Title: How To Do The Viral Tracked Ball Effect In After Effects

Baseball is back in full swing, and as such, you might be seeing shots like this pop up on social media. Was this created by a specialized camera that can lock onto a 100 mile per hour fastball? Not so much. It's a very easy post-production technique that you can employ at home for your own amateur sports filming, or perhaps for making Instagram reels of your favorite teams with nothing more than Adobe After Effects. It does require footage that is larger than the intended output composition. So considering that we're going to be posting to social media, which usually requests a 1080p output, ideally you want to be starting with 4K. 6K, even better. 8K, I don't even think we're going to have to get to the second part of this tutorial. 12K, perfect. With that, let's just jump in to Adobe After Effects.
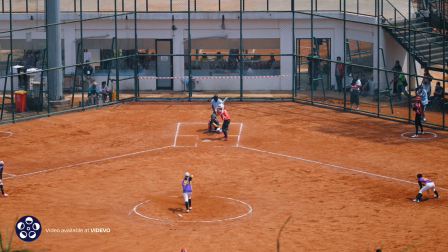I have this video clip of softball, which I downloaded from the Videvo library.
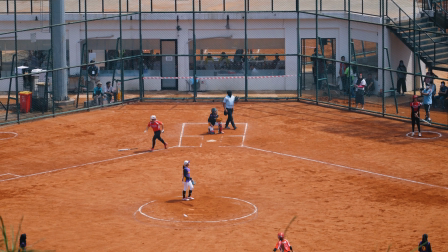The pitcher pitches the ball, and then presumably the batter knocks it deep into the field with everyone watching the ball fly far.
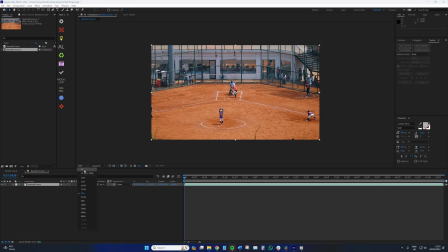It's a cool little shot, but we can certainly add some extra flair by zooming in and following the ball.
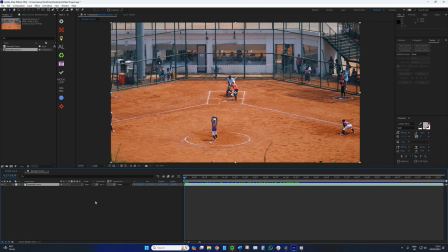So first we want to isolate where the camera track will occur. In this particular shot, I'm looking to follow the ball from the moment that the pitch is released until the ball flies out of frame. So to do this, we're going to double click our footage and bring it into the layer window, and then select the tracking tab.
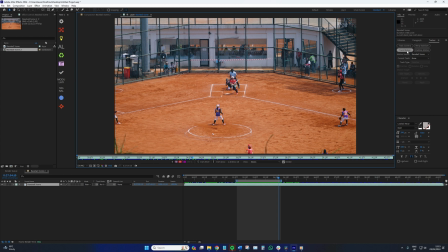Here, we now need to select track motion. Now for some bad news.
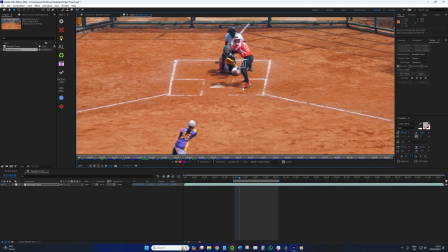The problem with 24 frames per second footage and incredibly fast moving objects like a baseball is that they leave nothing but a motion trail of color.
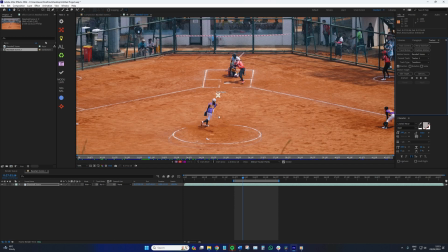It's not wholly ideal for tracking an object.
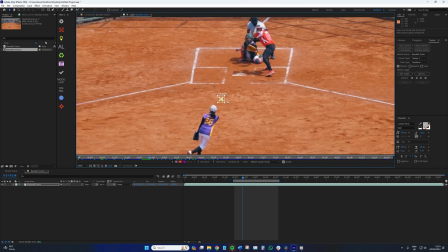In fact, if I do just place this motion tracker over the ball and click track forward, you can see it doesn't latch onto the softball at all.
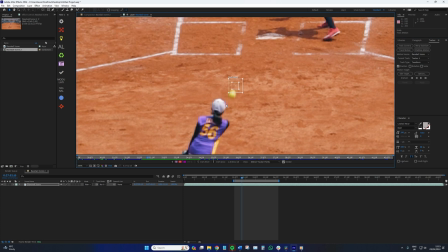So we're gonna have to track this manually. However, the good news is that given the speed of pitches and the exit velocity of hits,
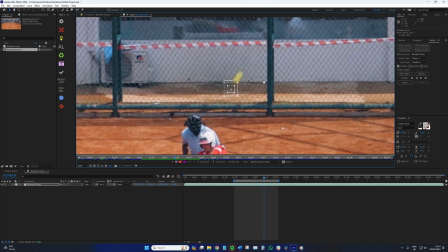this manual tracking is not going to take long at all, because the ball is only in view for a number of seconds,
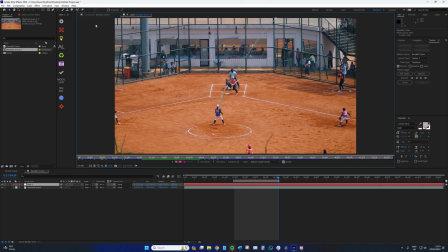perhaps 2 seconds at most. So with the tracking complete, I'm going to add a new null layer and then a new camera. And in the tracking window, I'm going to edit the object and select null, then hit apply.
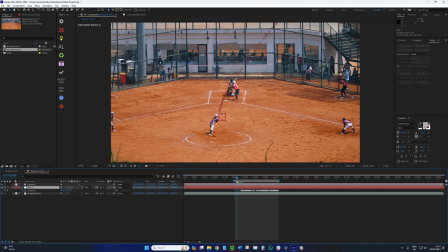When we open the null object layer properties, we can now see the tracking points, but only for this section where the ball is in flight, which is what I want. Next, we need to parent the camera to the null object. And when you hit play, you'll see that nothing happens, but it's because we now need to change the footage to a 3D layer.
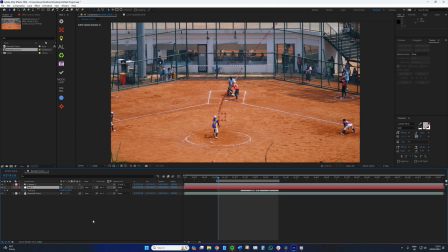So we need to check this box here. And upon doing so, the camera locks onto the ball with great effect.
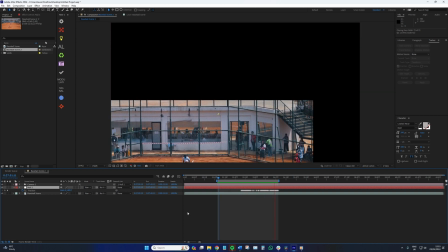However, it's a big one. The footage now falls out of frame because we're centering on the ball.
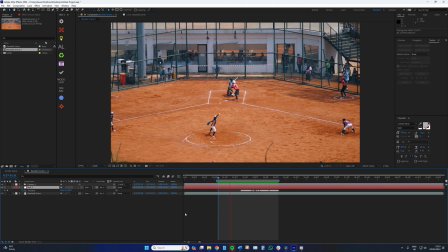This does not look great.
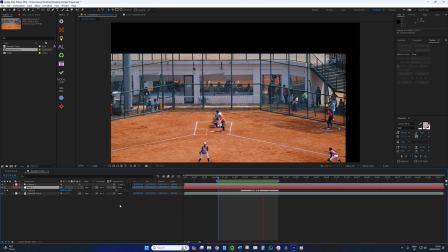But this is where the comfort of posting to social media, which generally requests 1080p footage, comes into play.
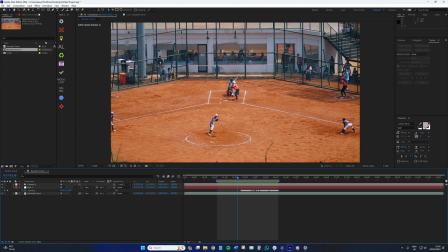Therefore, the composition size should be decreased from 4K to 1080p, and the footage layer should be scaled down so it fills the composition.
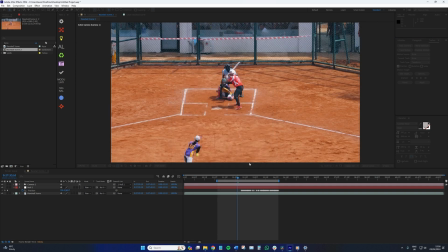Then, just as the pitcher pitches the ball, we can snap zoom in.
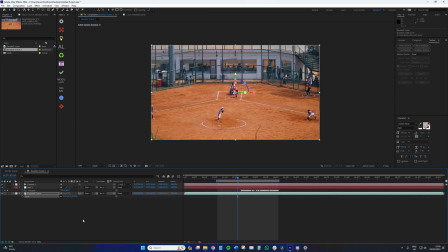And we want to leave the null object and the camera layer alone, but instead set the keyframes for scale and position on the footage layer. This is because we're going to be scaling the footage back up rather than zooming in, so to speak, even though it's given the same effect.
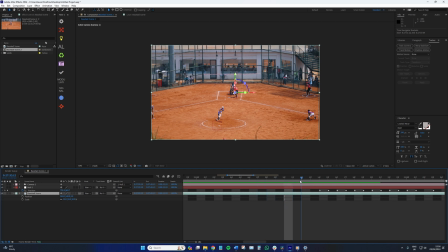And upon scaling the footage back to its original size within the 1080p comp, there's not going to be a loss of clarity, so it's a win-win. Now you can choose how much to zoom in, but essentially the more you zoom in, or in this case scale up, the greater the effect of following the ball.
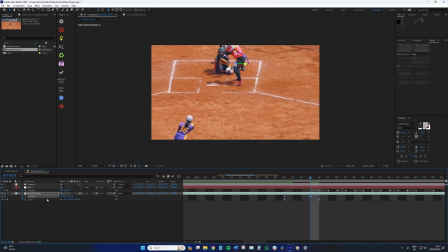So a few frames before the ball is set to be released, activate the position and scale keyframe, and then move a few frames in and scale your footage back up. This in turn will create the zoom effect. I recommend in making the transition an easy ease keyframe, which you can do so by selecting the keyframes and then holding F9.
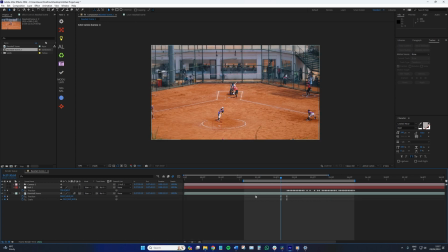And if you turn on motion blur for the footage layer, it also adds the element of speed to the movement.